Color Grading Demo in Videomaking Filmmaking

Hello again YouTube. Here's gonna be a quick improvised video on color grading. So let's let's do some experiments with color grading. See if I can establish different tones in my video. So let's convert this to black and white and see what what the feel is.
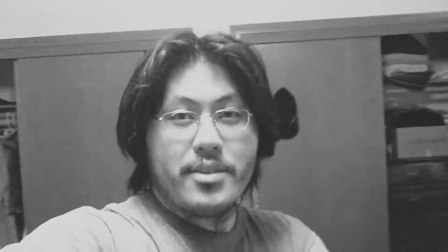[0:28]
So now that it's black and white you can see that it's a
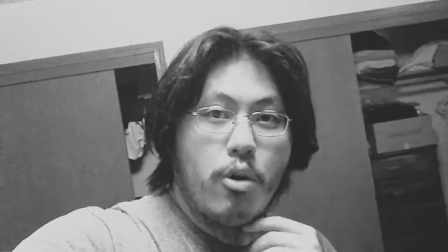[0:34]
possibly a throwback to old-school film so it might come
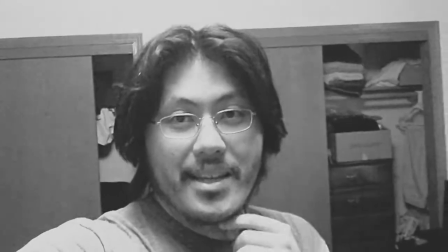[0:39]
off as more arty and more classy and if I add
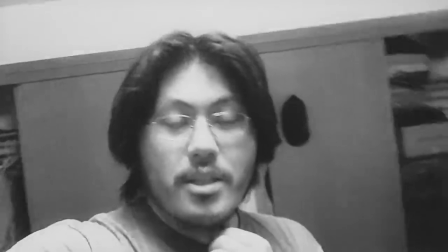[0:43]
another layer of bloom on top of that it might even make it seem
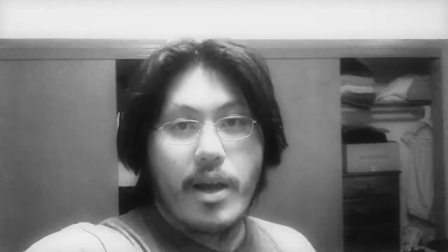[0:48]
a little bit dreamy or fantastical or surreal,
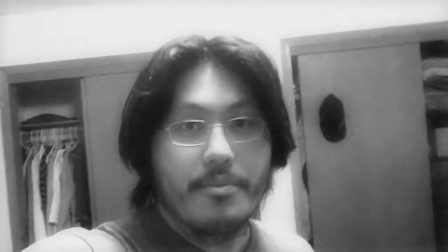[0:53]
right?
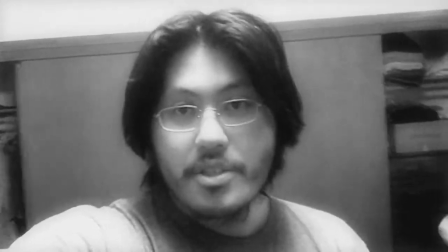[0:54]
Or if you put a woman into the scene the context changes and it might become romantic or dreamy again, right?
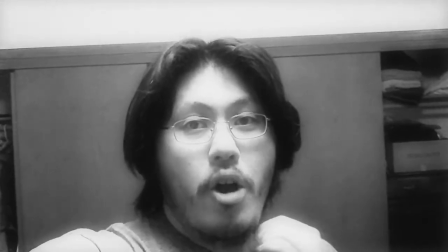[1:04]
Alright, let's try harsh colors or more,
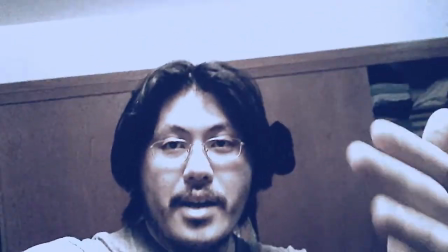[1:11]
yeah, harsh contrast between shadows and highlights. Let's changed to that.
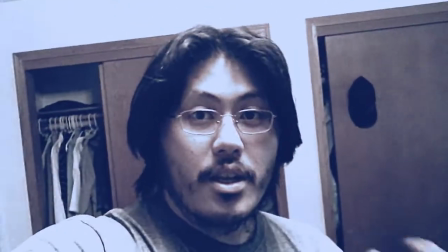[1:17]
Now it might seem like it's a thriller or some kind of
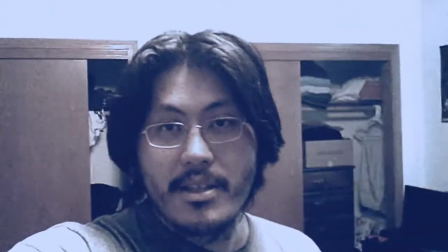[1:22]
a horror cop
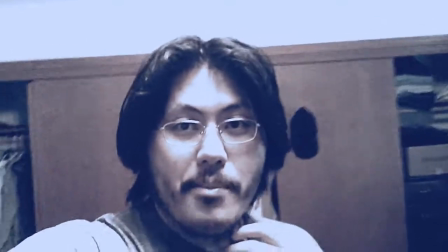[1:26]
kind of thing right like a cop drama or political thriller like
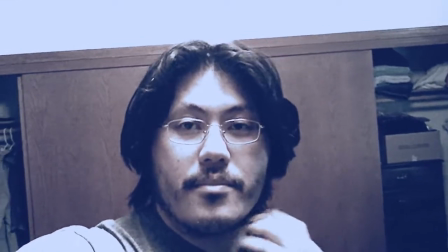[1:35]
a Clancy movie or something
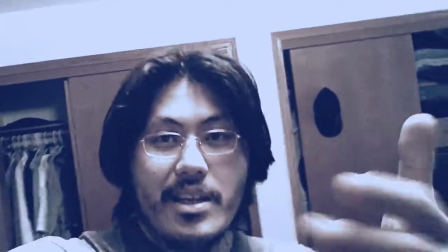[1:40]
so so or it's something involving
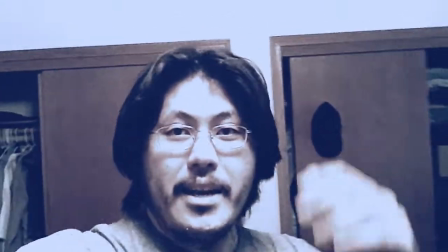[1:44]
crime or something realistic okay so you add a blue tint a blue cast on there and
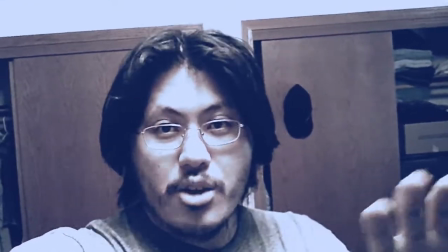[1:53]
it becomes kind of cool right now let's change that to a warm
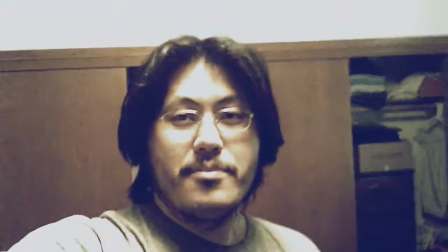[2:00]
yellow yellow filter and it seems kind of like warm sunny
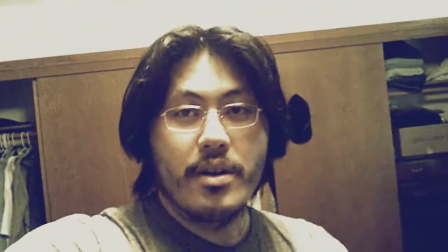[2:07]
maybe even in the morning or a depressing kind of thing because yellow is usually
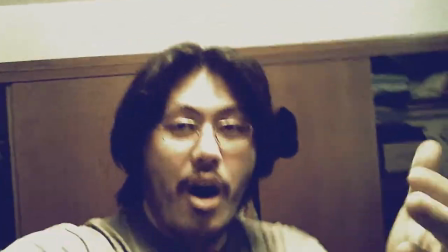[2:13]
associated with depression right Vincent van Gogh used a lot of yellow in his paintings so
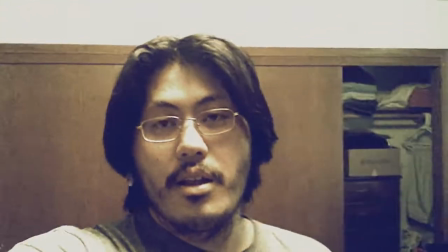[2:20]
when you have yellow it looks kind of like depressing that's why they use it whenever there's scenes in Los Angeles or something like that because it's warm in California.
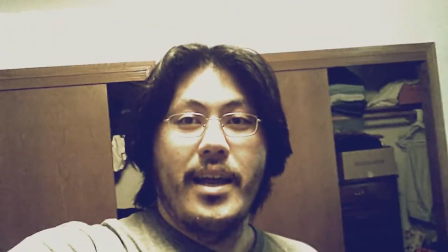[2:30]
Let me see and let's try some other
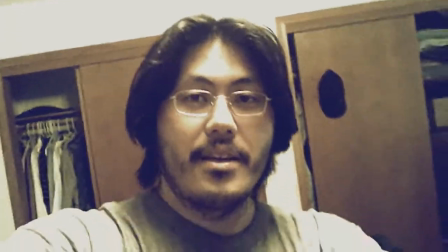[2:34]
different color grading experiments here and see if that
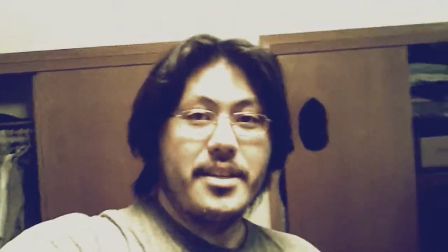[2:39]
changes the tone or the context of this scene even though I'm
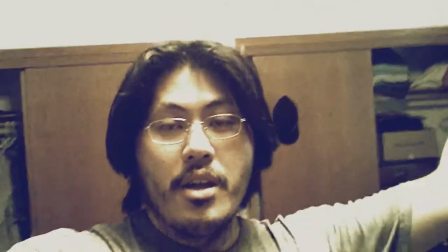[2:44]
just filming it in my room under normal room lighting conditions.
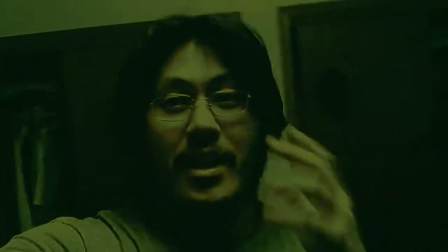[2:49]
Alright cool check these out. I just I just stand here and stare into the camera for the next 30 some seconds while
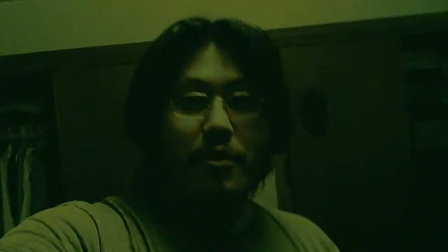[2:57]
I adjust and play around with the color grading in After Effects and that will wrap it up for this video.
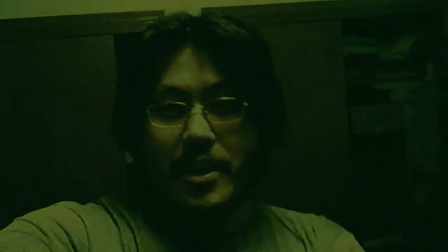[3:05]
Yeah cool.
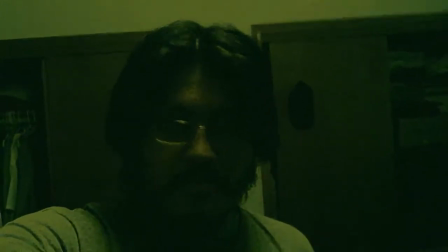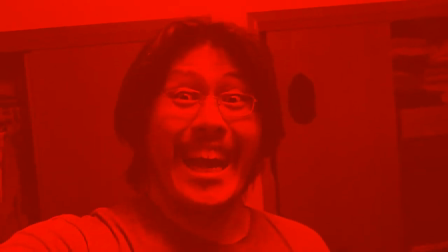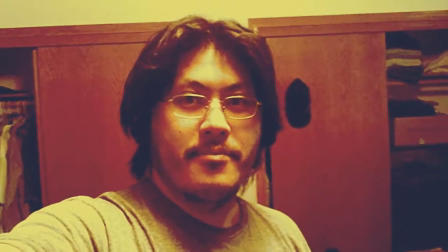Alright cut.